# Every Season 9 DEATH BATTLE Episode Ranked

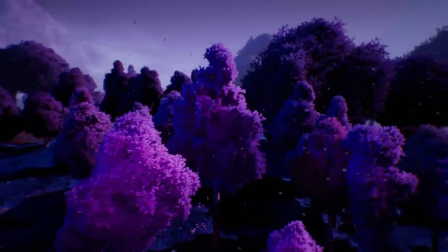The fight's pretty epic as well. Not sure why they're in Genshin Impact but you know what it's a nice looking field so I'm on board with it.
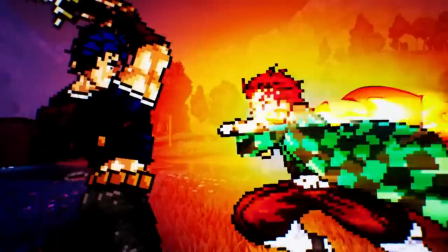Actually everything about this fight looks pretty nice. From the solid hand-drawn close-ups, to the god-like visual effects, to the way they one-upped Dio vs Alucard with the colour shifting at the end.
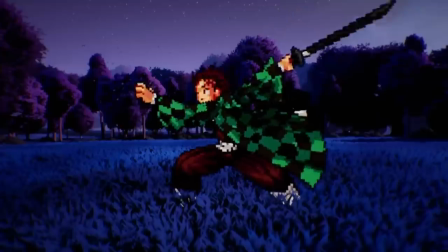This remains one of the most visually distinct sprite fights of the show and I love it for that. Everything looks stellar.
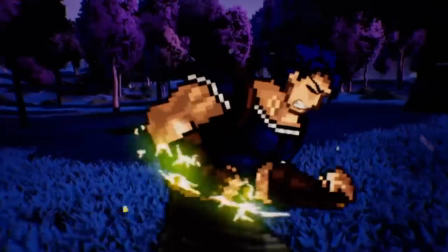The sprite rigging is on point and the combat is all very well animated.
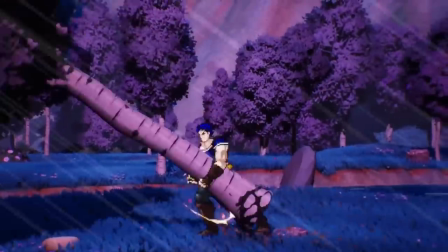Well, save for the rapid punch at the start and a few small bits of jank here and there or attacks that don't look like they hit, but that's hardly the majority.
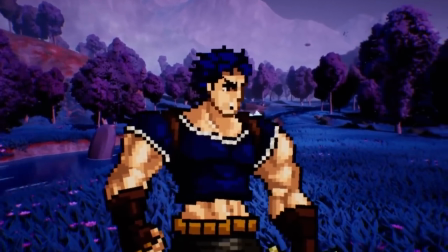I also love how the fight is written. The setup works naturally. Nezuko's a demon, Jojo wants to purge her, Tanjiro wants to defend her. Now, I personally would have had it start with Jonathan confusing Tanjiro for Digital Tie and asking when they're releasing the 70-minute dissertation on Lex Luthor vs. Dr. Doom,
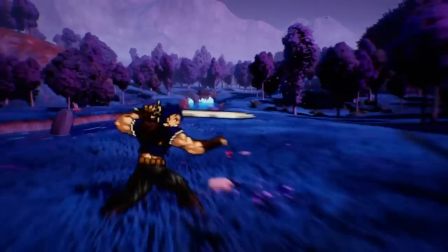but you know, this works fine, I guess.
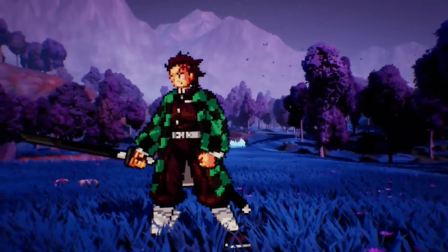I know this is one of the ones that feels like the characters could just talk their way out of it, but it's way less egregious than something like Aang vs. Ed, so I'm much more okay with making that concession here.
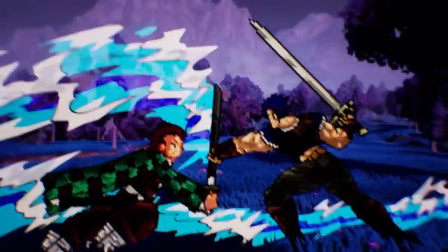The dynamic in the fight mainly focuses on Brain vs. Braun.
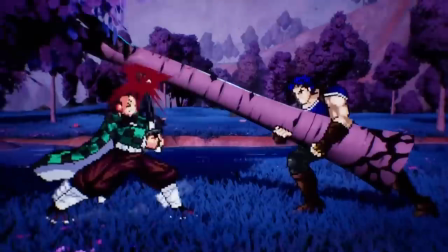Not that either character is lacking in either category, but it does well giving Jonathan more examples to show that he's stronger, while Tanjiro strategises more to show his edge in that field.
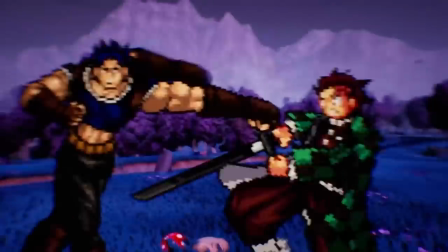It helps make the already exciting combat a lot more interesting. I like a lot of the dialogue which is all delivered very well by Benji Buckley and Zach Mayer.
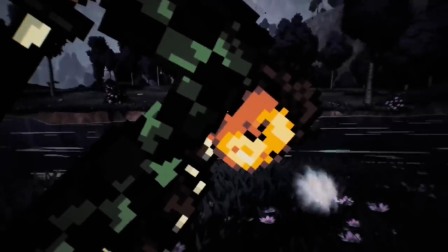Shocker of the century that Tanjiro was voiced well by someone named Zach, that is unheard of.
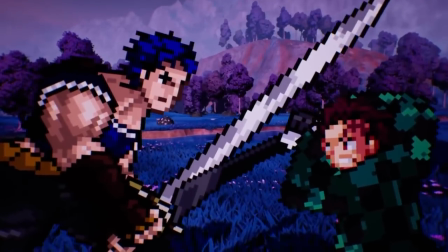Jojo complimenting Tanjiro's swordsmanship and saying that he could learn a thing from him was nice,
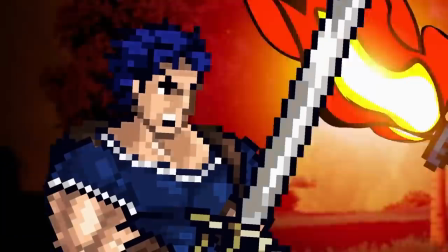and while this shot is kind of weird with Tanjiro attacking Jojo's motionless sword for whatever reason, the line saves it.
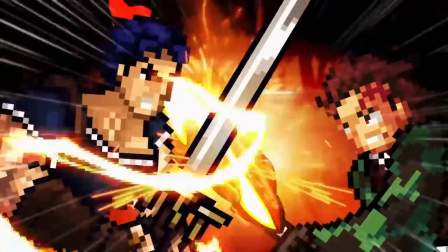Oh he's trying to stop me from breathing in this fight to the death, he must know about Hamon. It's such a stupid line but in all the best ways.
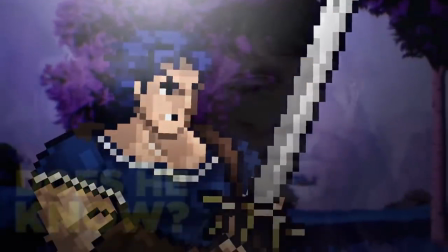The phrasing specifically being does he know, now sends me every time. I can't help it I have Riddler brain rot.
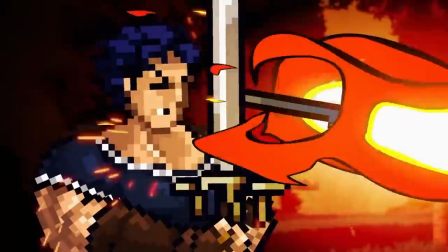But yeah I've heard this described as the most Jojo thing ever which, okay maybe I do need to watch this show at some point if it's this kind of endearingly silly.
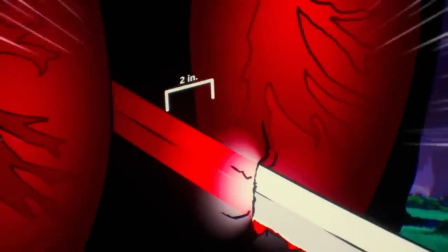The same goes for him moving as long as to dodge Tanjiro's stab by two inches, that's amazing, as is the sunlight yellow overdrive.
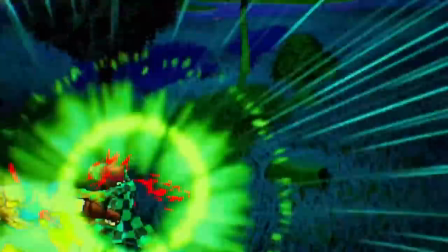The already solid voice performance from Benji Buckley peaks here, with one of the best killing blow screams in Death Battle history.
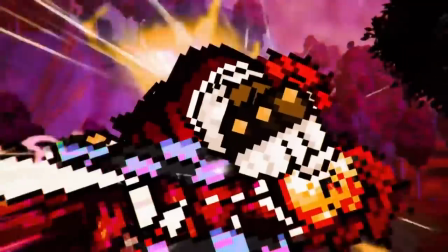Coupled with the camera moving, colour shift, and godlike ending to the already excellent Breathless Blades track, this scene's a real standout.
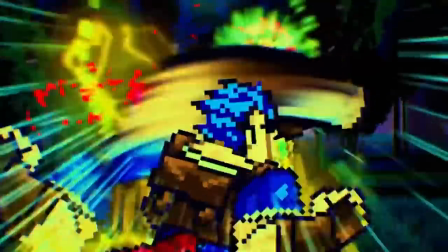Jonathan keeps the sword in his chest the whole time too, that's one hell of a power move. And how could I not love the ending?
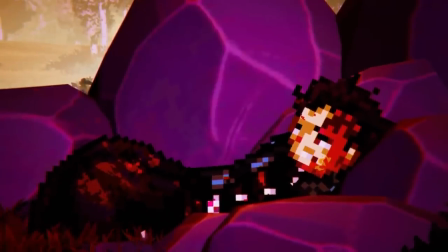Yes, it has minor pacing issues and could maybe have done with an extra line or two to more naturally lead into Tanjiro saying that Nezuko is his sister.
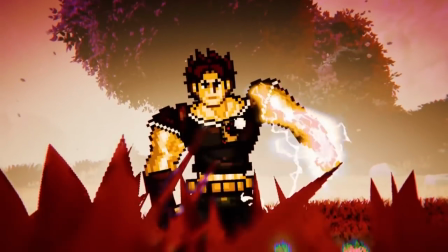I've said that much before and I've offered a solution which I'll put on screen to avoid repeating,
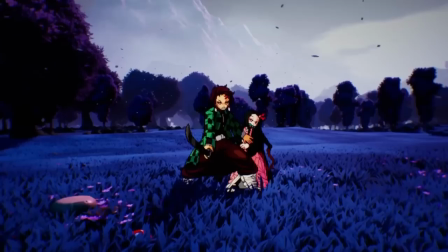but that may have also alleviated some people's issues with the setup if they imply that Tanjiro tried to say this before,
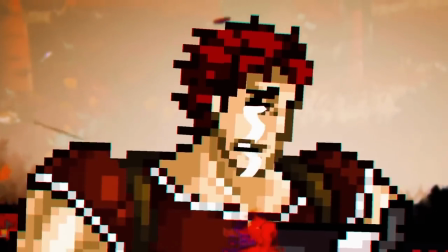but Jonathan only now believes him that he accidentally went too far.
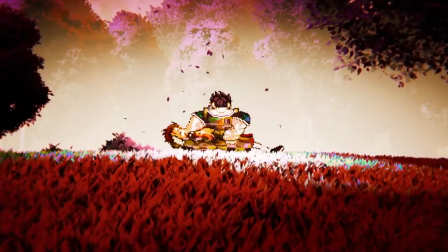But guess who doesn't care because the fact that they went for an emotional somber ending at all, and how effectively it works with the mercy kill and Jonathan taking a hesitant Nezuko under his care,
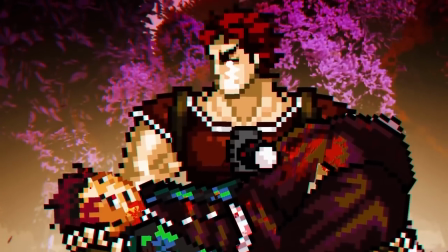more than outweighs any minor grievances I could have. Hell, this is the only episode where I've seen reactions that got people to cry.
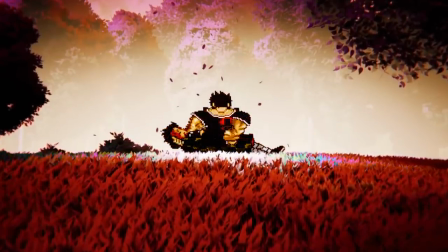That's gotta count for something. What a phenomenal episode. One that pleased Sink Noodle fans all over North Carolina. If more Demon Slayer Death Battles means getting more episodes that look this good, then I will gladly take Wrangolk vs Muriel please and thank you.
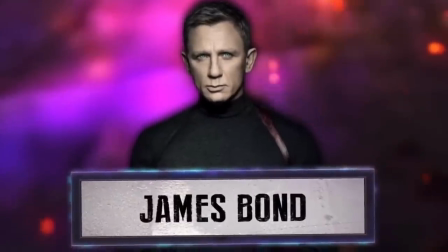Jake! Sex.
Very glad I can now cover James Bond vs John Wick while my voice is not dying from some mystery illness.
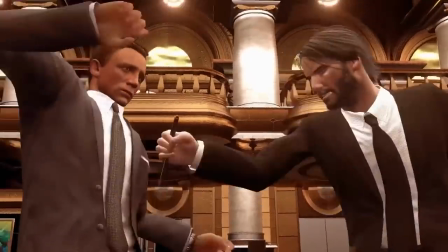I love this one as much as when I first saw it, honestly. Even after all these months, the analysis still had me smiling all the way through.
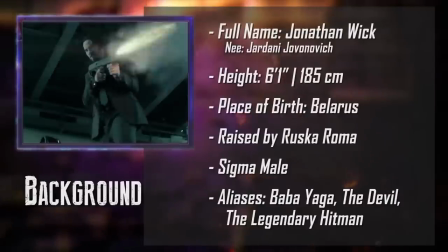I love the John Wick movies and it was great to see them get covered. The fourth one's amazing by the way.
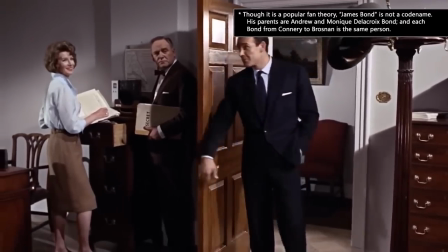And even though I haven't gotten into James Bond's films yet, I managed to get about the same amount of enjoyment out of his analysis.
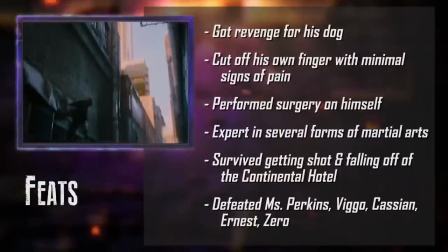Both rundowns managed to hype up the characters pretty well, while still remaining grounded since these are pretty and arguably the two weakest characters in season 9.
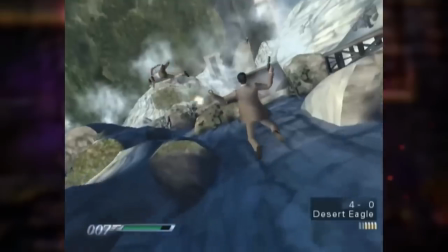Bond's focus more on being upbeat and fun covering his wacky superhero chicanery,
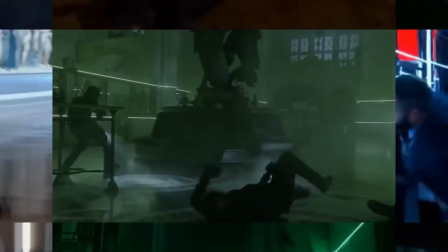and Wick's has more of this feeling like they're discussing death itself with how good at his job he is and how determined he is to see his revenge through to the bitter end.
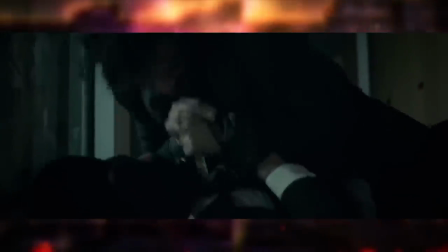Aided by how they go out of his way to not show his face when discussing how the kid in the first movie royally fucked up.
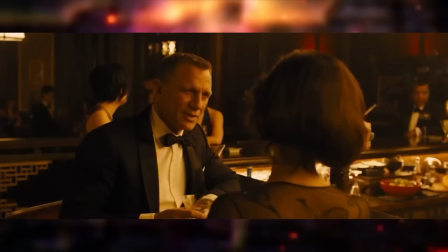I especially love the way it covers how both men are completely mentally broken through their grief. That was all handled very well.
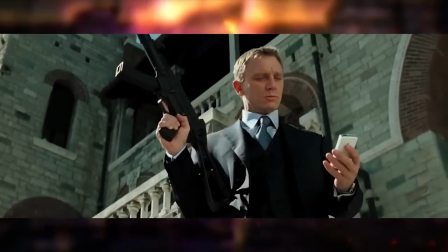The extended length of the analysis really helps this one, I feel.